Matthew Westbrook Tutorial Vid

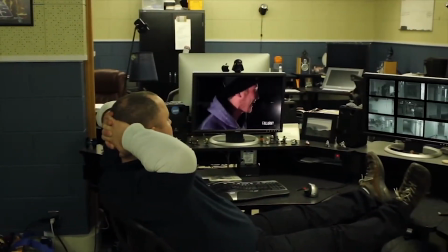0:04 Fucking pussy.
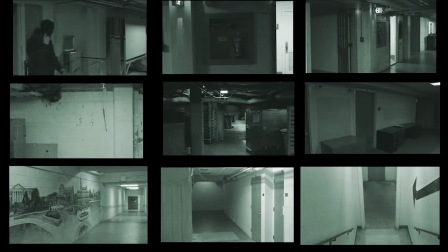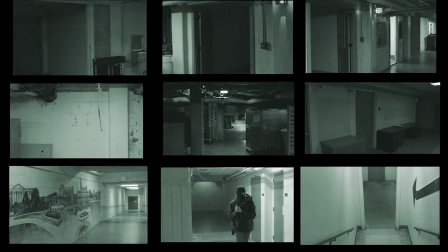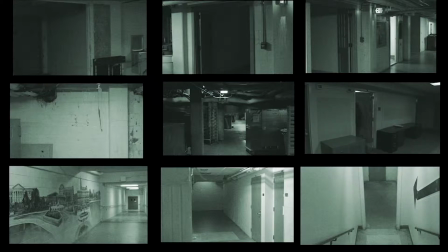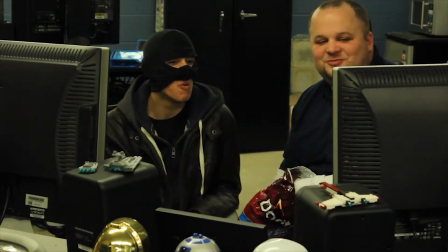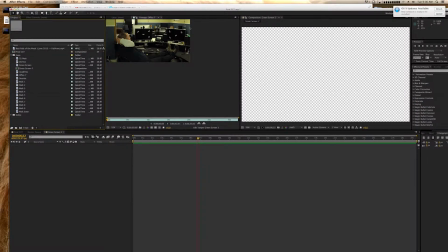1:03 Hello and welcome to my After Effects tutorial on the video that I made.
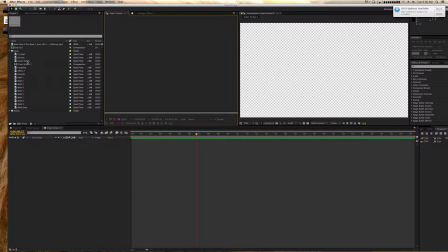1:09 So, what we're going to begin with is we're going to create a new composition. This composition is going to be for a green screen footage that we recorded for this project.
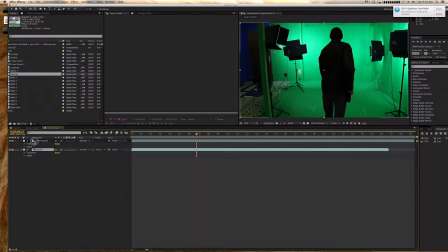1:21 So you take the green screen footage that you shot and then you give it a background plate.
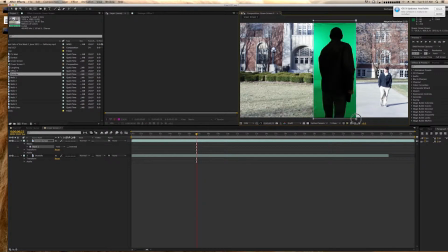1:25 You need to go into the green screen footage and you need to make a mask by using the mask tool or the pen tool. I just used the shape tool to make a square because that's all I need to get rid of. Then you need to get rid of the green. So you need to go into your effects presets and go to key light,
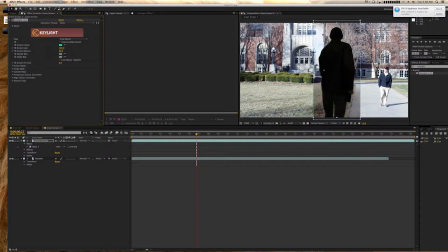1:42 go put the key light onto the green screen, then you choose the eyedropper and then you get rid of the green color.
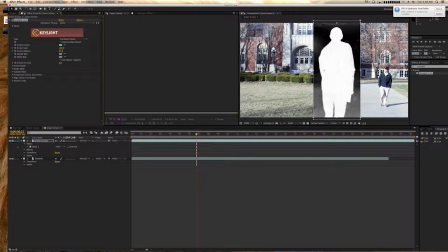1:49 You want to go into the combined matte to give yourself a good view of everything. Adjust as needed, and once you're done you should end up with a nice looking
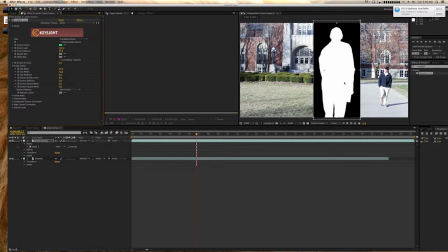2:03 key, and I should be completely white and the background should be completely black, and that's how you know whether you've done it right.
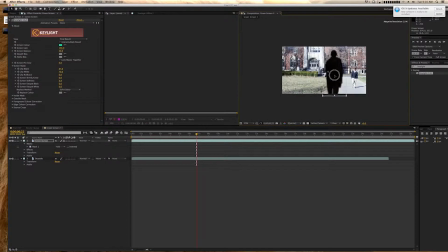2:09 Then you go to the final result to see what it actually looks like. Adjust position scale accordingly, and your character shall walk through the screen. As I'm adjusting everything, I changed the background
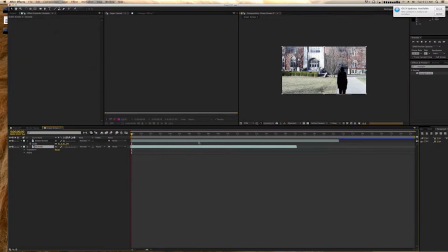2:27 because it wouldn't make sense to have my gun pulled out when a guy was walking around next to me. I adjusted the size of my character to fit the world around me, so I'm not, teeny tiny when I reach the end of the sidewalk.
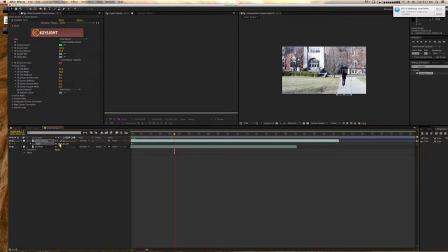2:46 So you just adjust that by using keyframes throughout the entire clip. Then we need to make a shadow because it's broad daylight and there's shadows. So you duplicate the layer, you make it a little opaque, you add a Gaussian blur to it,
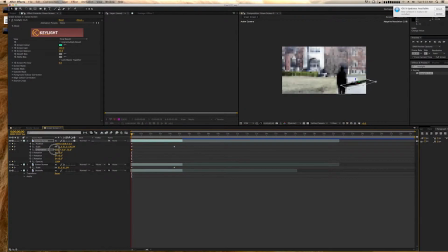3:02 and you skew it and then adjust as you walk. These are all little minor adjustments that you'll have to do by yourself to make it look right.
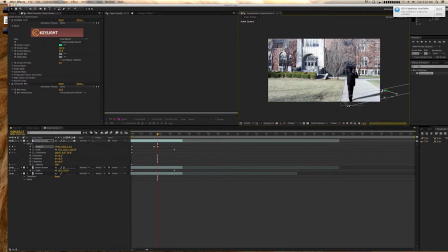3:12 I did this very quickly so it doesn't look very good in my video. It was just to add a little bit to the scene and make the effect stick, because it wouldn't make sense to be walking around without a shadow, unless, of course, you're in a green screen room.
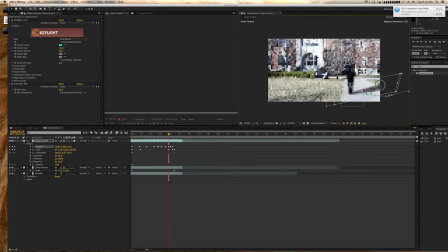3:28 The next thing that you need to do is you need to adjust the color. I used a plugin called Colorista 2. I adjusted the background accordingly to make it look a little warmer, and then you need to do so to your own character. It's important to make sure that your character looks like he's in the scene.
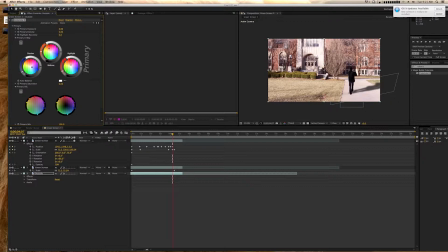The next shot that we do is the security office. We need to track this.
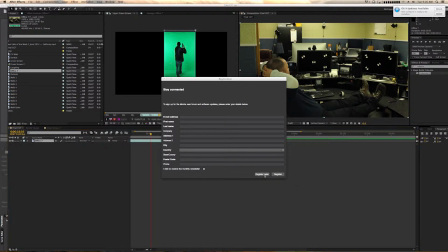4:01 So we need to go into animation, go to track in Mocha AE, and it'll put the clip into this scene.